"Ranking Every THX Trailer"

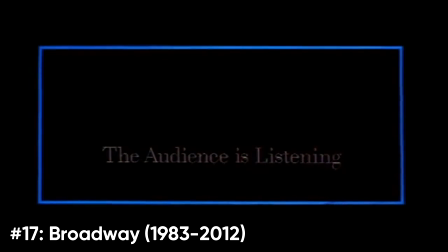Just like Wings, it has the long build-up of the deep note at the beginning, which combined with the somewhat ominous blue rectangle and slogan,
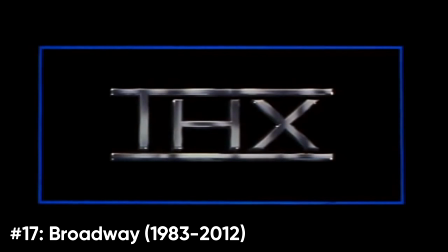really adds to the tension, which is likely why so many people feared THX as a kid, as this was the most commonly seen trailer.
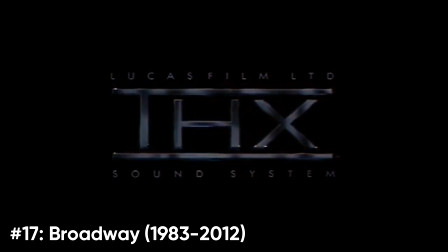Other than that, there isn't too much else to say, aside from the fact that there are many variants of this trailer, with different lengths, text, and even a remastered version from 2010.
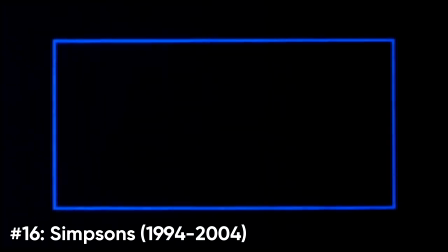Number 16, Simpsons. I always forget that this one was actually used as a THX trailer, as it originated as simply a gag in the season 5 episode Burns His Hair.
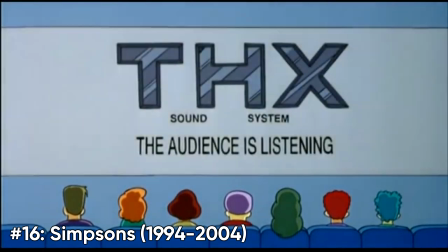But THX liked it so much that they adapted it into its own trailer.
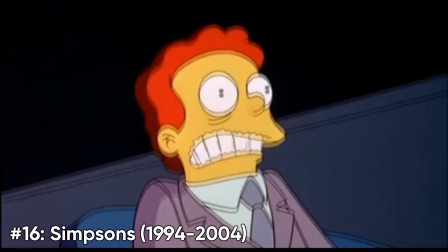I like how over the top this trailer is, like one guy's head literally explodes due to the sheer power of the deep note.
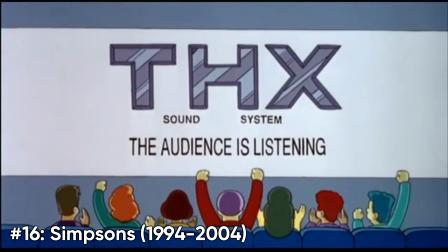Grandpa Simpson yelling turn it up at the end is also pretty funny. The reason why this isn't higher up on the list is because,
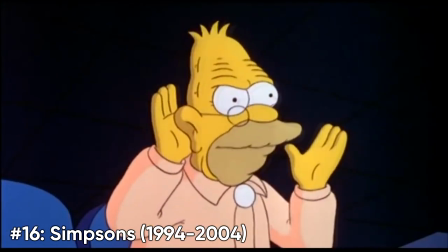like I said, this wasn't originally made to be a THX trailer. And also, I don't really get why they added the blue rectangle from the Broadway trailer at the beginning.
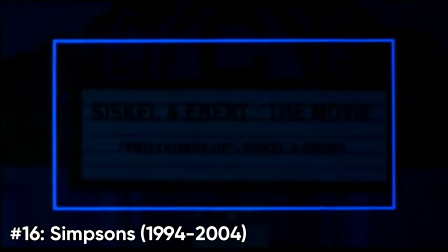It doesn't really fit all that well.
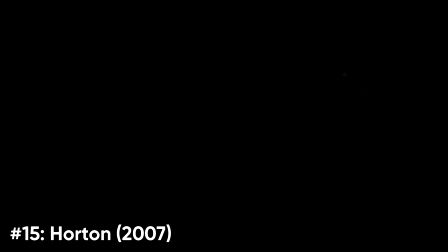Number 15, Horton. This is one of two THX trailers made to promote a specific movie.
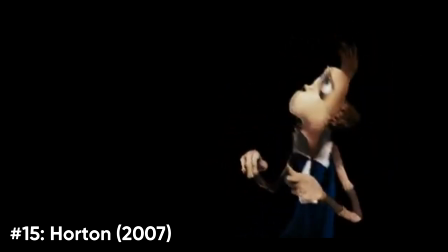In this case, it's Horton Hears a Who. Something about movie characters interacting with the THX logo is just really funny to me.
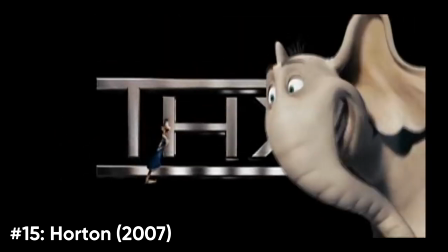I don't know why, although in this case they're not exactly interacting with the logo, more so reacting to it.
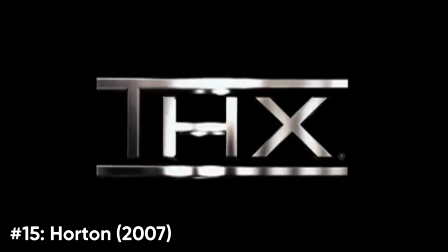I'd probably like this trailer more if I'd actually seen the movie, but I haven't, so that's why it's only at number 15.
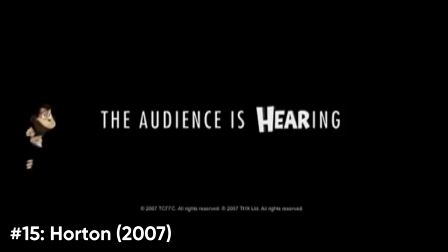However, I do like how they adapted their slogan to fit the movie. That was pretty clever.
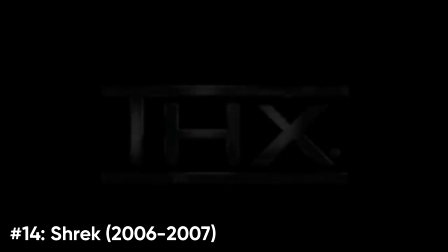Number 14, Shrek. The second of the two trailers made to promote a movie.
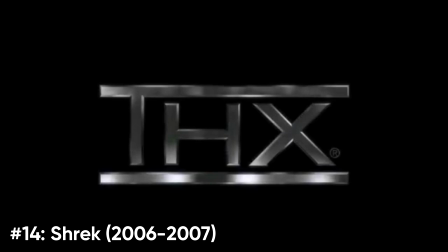This time, however, it's Shrek the Third, which is a movie that I have seen, unfortunately.
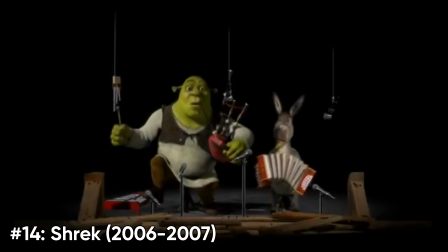But seeing as I am a fan of the first two Shrek films, I love the idea of Shrek and Donkey being the ones creating the Deep Note, even if it doesn't make sense at all.
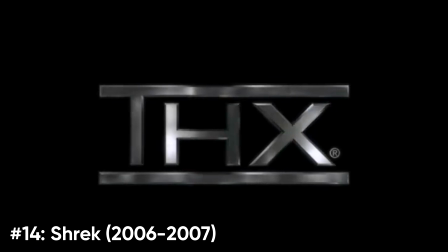Even better is the fact that they were hiding behind the logo, which implies that they play the Deep Note in every other trailer, which is pretty funny to think about.
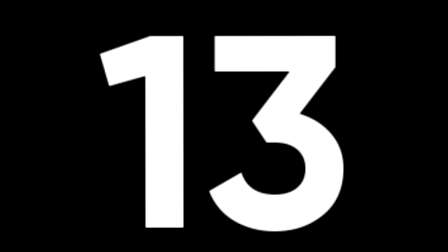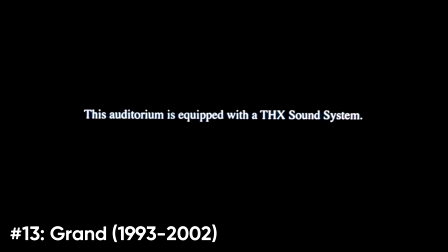Number 13, Grand. One of the few trailers not to use the traditional Deep Note, Grand is probably one of the weirdest looking THX trailers.
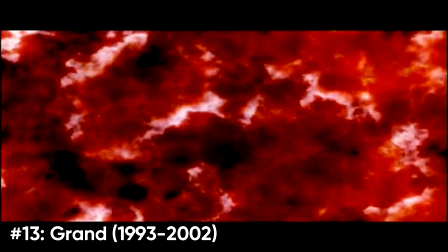I'm not sure what the red smoke is supposed to represent, or why it changes to blue towards the end, but it looks kinda cool, I guess.
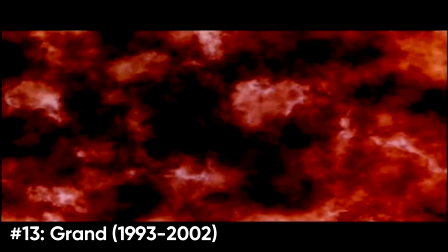I do like the animation of the THX logo at the end, which does look quite impressive at the time.
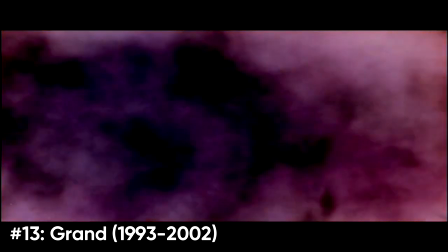As for the audio, this is probably the most terrifying sounding THX trailer ever.
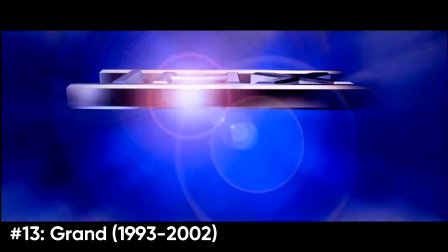I mean, just listen to it.
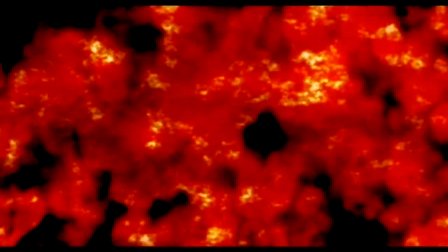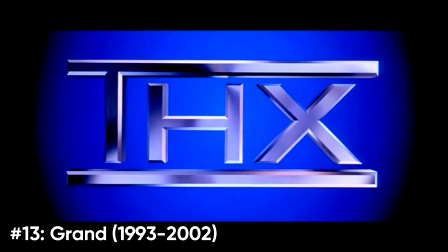This, combined with the red smoke, makes it seem like the trailer literally takes place in hell.
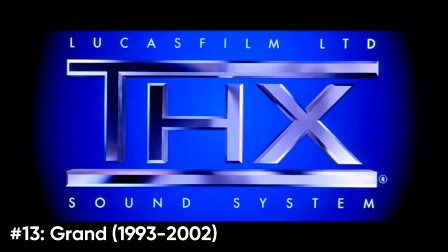And the substitute Deep Note sounds fine. Not better than the original, of course, but it doesn't sound bad.
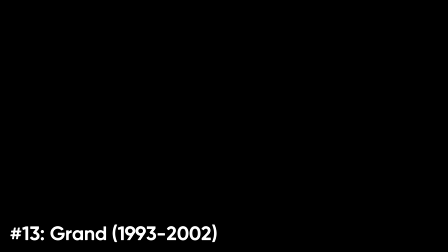Overall, a strange trailer, but not a bad one. Number 12, Bounty. Made to celebrate THX's 20th anniversary, I actually really like the concept of this trailer.
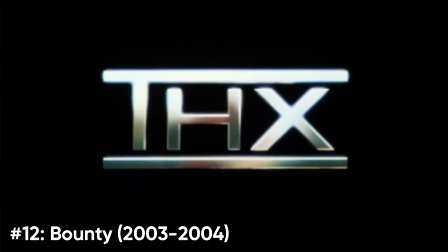What better way to celebrate 20 years of making great movies come alive by having clips of said movies play inside the THX logo.
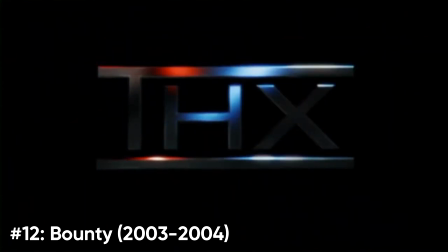The effect really does look great, especially with how the clips are blurred out.
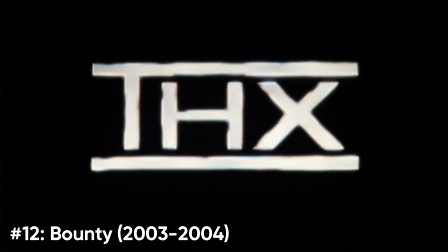There isn't really much else to say about this trailer, other than that it's simple, effective, and a great way to celebrate THX's 20th anniversary.
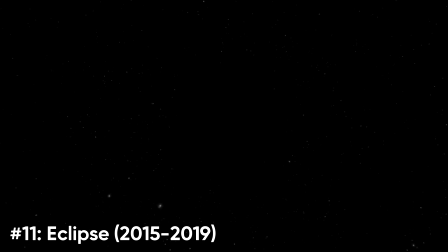Number 11, Eclipse. Often considered to be the scariest THX trailer, it's not hard to see why Eclipse was feared by so many. The main thing you'll probably notice about this trailer is the new Deep Note. It's now even louder and slightly higher pitched.
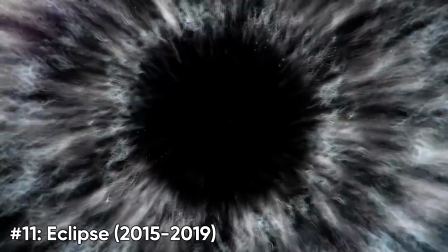I'd say I still prefer the original, but I do like this new rendition, even if it was underutilized.
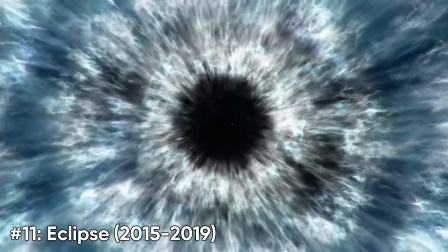As for the animation, it's pretty good. In fact, all of the trailers from this point are at the very least pretty good.
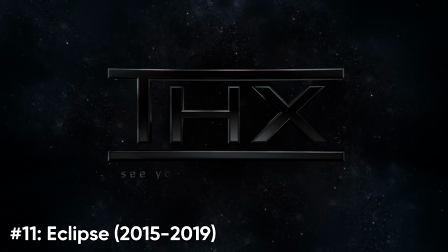I like how the eclipse resembles the iris of the human eye. It looks very beautiful.
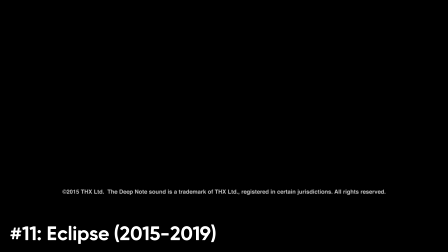And the shot way at the end is very well timed with the Deep Note. The only thing I'm not a huge fan of is the color scheme.